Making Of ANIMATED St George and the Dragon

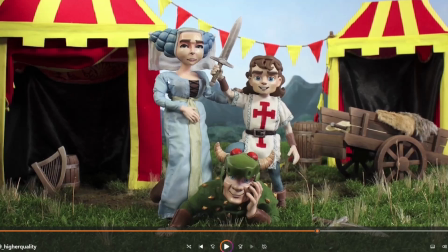(45:29)
And so there's like, and obviously their performance, so you have those three levels. You have the Jesus, Mary, the devil, you have St. George, the princess, the dragon, and then you have obviously you know, the acrobat, the musician, storyteller, and the, you know, the dangerous performer, the fire breather.
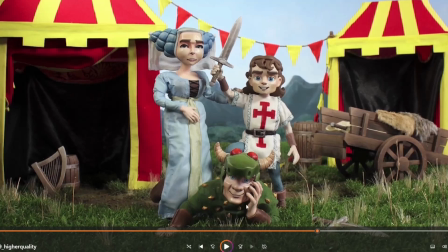(45:49)
What else does he do? Obviously acrobatics as well, fighting, and obviously they're all performing together as family. So it's like a trinity of trinities in some ways, which I was playing around with. And what's great about this shot, which is why it's one of my favourites in the film, is that you don't notice the terrible background here, which I can't stand.
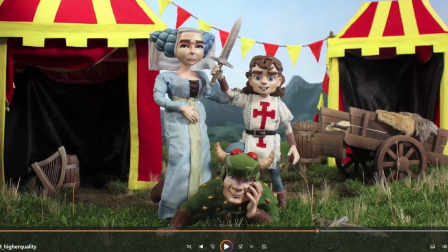(46:07)
And you know, like if I had a beautiful details on the back here, you wouldn't notice them anyway. So that's what I like about this shot. But in all the other shots, it's like, oh, I really wish I had something in the back there. But and I'm really happy with this harp as well. I really like how it's, you know, posing it and painting it.
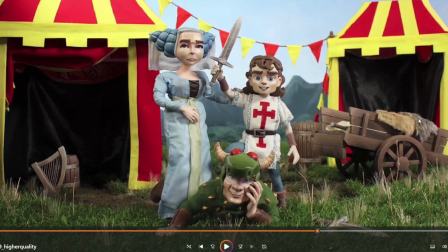(46:21)
You know, this is the fun stuff for me. And the cloth, obviously, you can just get, and works quite well. You kind of stick it there still. When you want a bit of wind look, you just rustle the bristles there, and it, you know, gives that effect. Yeah.
Full, the legend of St. George and the dragon.
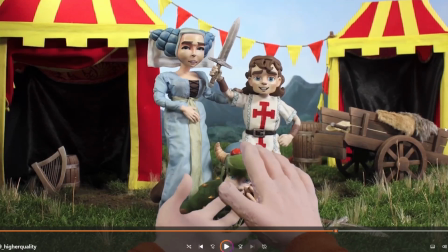(46:43) Hey!
And I thought it was fun to have a single viewer that's watching them. Because sometimes as an entertainer, you do have just one person watching you, you know, but you've been paid, so you're there to perform, so you do the performance, even though there's like one person watching.
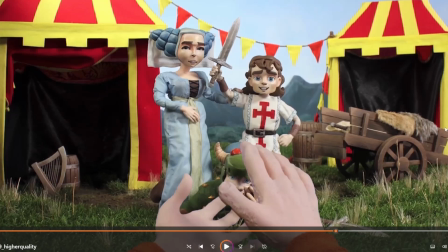(46:56)
But you always imagine what if that person was like, you know, Steven Spielberg's son or someone, you know, someone, you know, really important. So then you feel like it's worth more or something, or this person will eventually become the next Steven Spielberg or great actor or something, next Tom Cruise or something, you know.
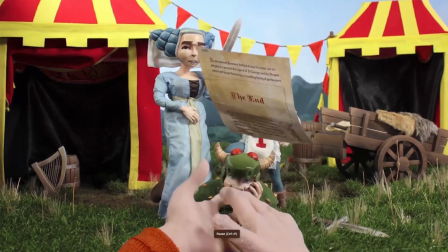(47:16)
Yeah.
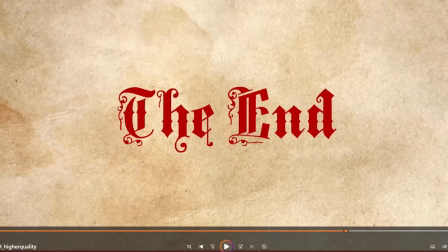(47:17)
And obviously the end credits, kind of going back, harkening back to the opening credits with the cloth blowing away.
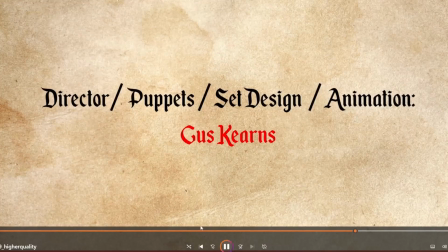(47:28)
And here we go, yeah. And obviously simple design, simple, just easy to produce.
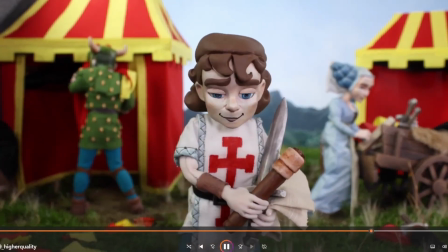(47:36)
And have these little epilogue moments.
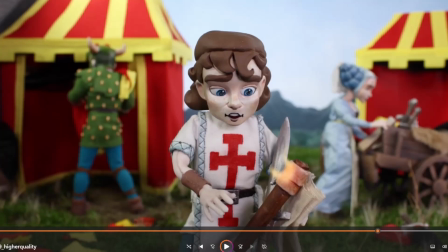(47:41)
And having the characters take down the set, I thought was quite nice, because that's something you experience in the circus, where you finish the show and then you'll take everything down on the same day. You know, you'll literally perform in the circus. You perform that the final night, and everyone would cheer, and they'd all go home, and you'd immediately be at work packing up.
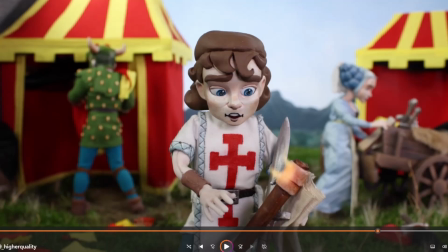(47:58)
You know, so that often like 3 o'clock in the morning after the nighttime show, you know, finish the show at like 10 o'clock. By 3-4 o'clock, you've packed up the whole tent, and you're ready to drive to the next, you know, location to set up again. And I thought I wanted to evoke that a bit with this scene.
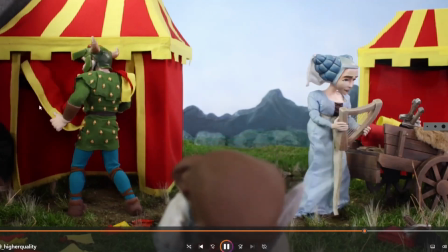(48:18)
What was fun also with this scene is you have the dad taking down the cloth there, and how I did that was very, very simple.
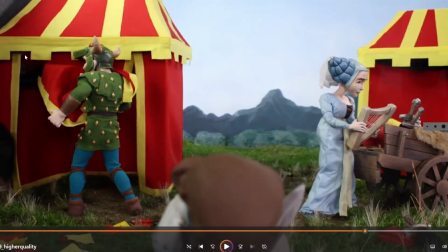(48:26)
I literally just cut the set. It was because it was full on sewn or glued in, and I just cut it frame by frame, and it works.
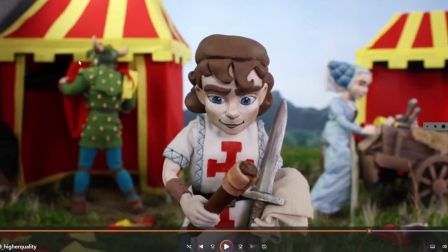(48:37)
It was amazing how well it worked. It was literally just cutting it with scissors, frame by frame. The mother's sort of just looking around.
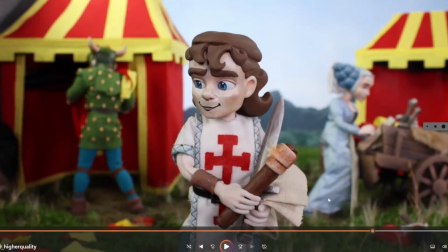(48:43)
She's not really doing much. I didn't have much for her. Her armature wasn't as useful, and obviously her clothing wasn't great to animate with.
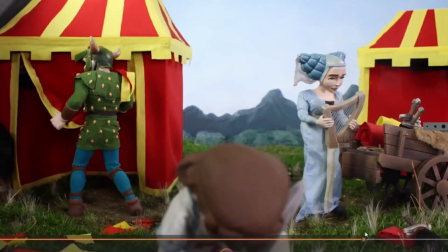(48:51)
So I just had to do some sort of put it away and just have a look around for a while.
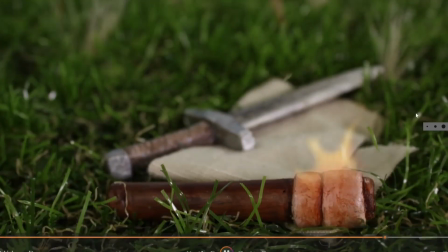(49:01)
And that all worked okay. That was fine.
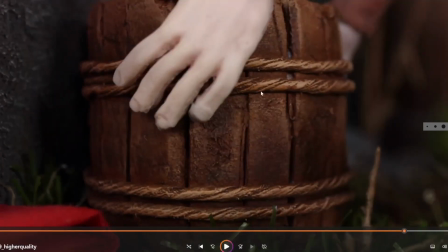(49:08)
Here we go. And for this scene, there's a bucket of water, obviously, and this was like a last-minute addition. I think I showed it to my family, and I think my mum said, because you've had fire, you've had sort of earth with them performing and doing somersaults, gravity, you know, landing and stuff.
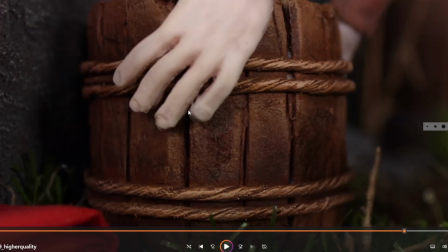(49:25)
So you've had wind with the blowing paper. It'd be nice to have some water as well. So I thought, okay, where can I